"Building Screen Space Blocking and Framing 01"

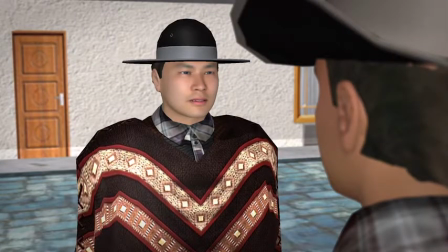And we'd see the back of B's head, and we'd see A head on, maybe in a medium shot, waist up.
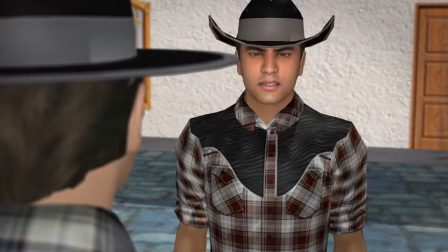Or the reverse, zoomed in, OTS of A, close-up of B. With that, we just added half a dozen options to our standard east-west setup, right? And that's not to mention the options associated with camera movements, or whether to put the camera low or to put the camera up high,
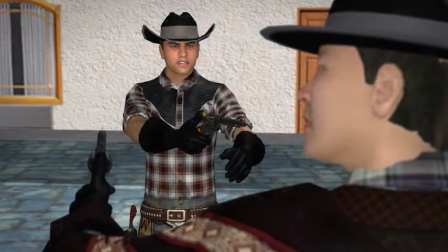or how to manipulate the lens to have different layers of focus, or not. Needless to say, there is a lot to think about when it comes to framing and composition. But let's boil it down to some basics, and then we can use storyboards to examine how these basic elements work together in unison. Let's start with the basics. Blocking. Blocking is the way that characters interact in a space. Like actors in a stage play, the actors are blocked by the director. Framing, on the other hand, is the way in which the blocking is captured by the camera. The cinematographer frames the characters once they are blocked. And if we're talking about movies, then blocking would also include the movement of the camera, because the director also has to block the actors and the camera together to achieve the framing or the shots that she wants in a scene. Both framing and blocking can be broken down into the elements of line, shape, and scale. When directors consider the lines in a frame, they consider what's called actual lines and virtual lines. Actual lines are the lines that you can actually see, and virtual lines are lines that are simply implied. Let's look at a storyboard representing a scene from The Wizard of Oz to demonstrate.
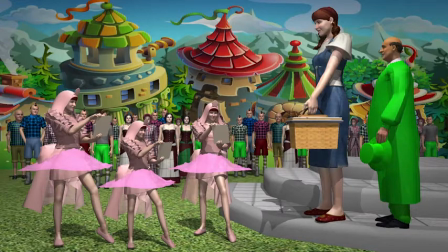This is the scene when Dorothy is being welcomed to Oz by the Munchkins, by the Lollipop Guild and the Lullaby League, and their representatives. In this opening shot, notice three things. First, notice that the shape of the Lullaby League and the shape of Dorothy are both the same.
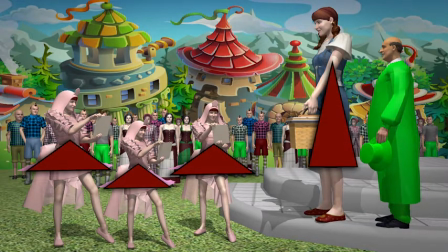The actual lines of the women's skirts make all four of them triangular, but one is larger by far.
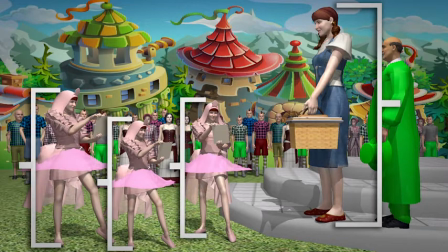Second, notice how large Dorothy is in the frame. This is what I mean when I talk about scale. In scale, Dorothy appears larger than the three members of the Lollipop Guild, and rightfully so, because she is not a Munchkin from Oz. She's a human from Kansas.
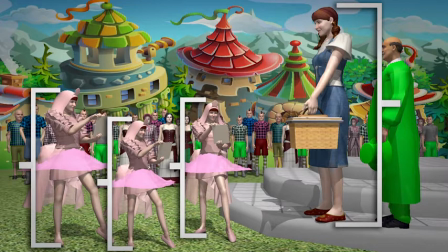She's larger, and at this point, she doesn't belong. And that's part of the story, right? Dorothy is entering a new land. Land of the little people, land of the Munchkins. But the point of this scene is that Dorothy gets welcomed. She's invited in, and eventually she is accepted by this group. And so it's the role of the director to block the scene in order to demonstrate that acceptance. Let's take a look of how this happens.
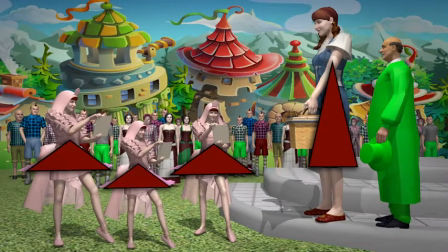So number one, the director uses actual lines to create these shapes of triangles, creating a similarity between the triangles of the Munchkins and the triangle of Dorothy.
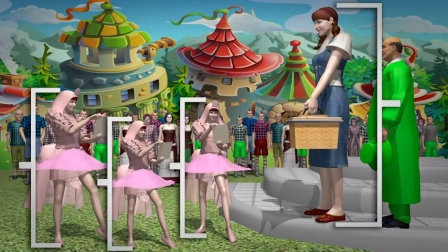And then number two, he uses scale to differentiate the two. Dorothy's triangle is large in scale, and the Lullaby League's triangles are smaller in scale. And three, he uses virtual lines to accentuate this difference.
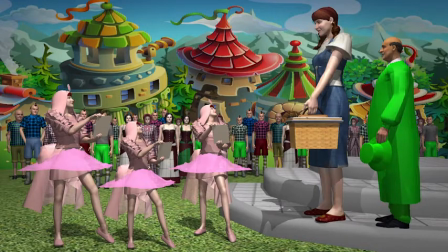In this case, the virtual lines are created through eye lines of the characters.
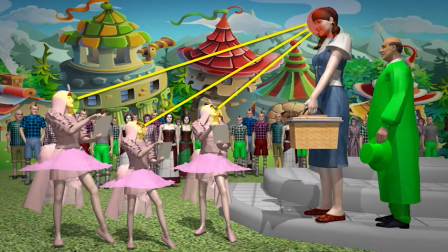Notice how the Lullaby League looks up at Dorothy and how she in turn looks down on them, again highlighting the difference in scale and underlying Dorothy as an outsider.
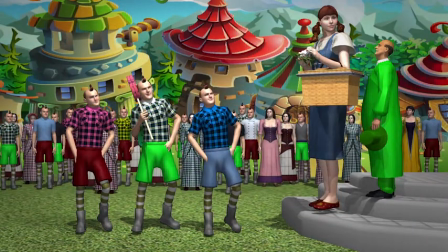This is then repeated when the Lollipop Guild arrives.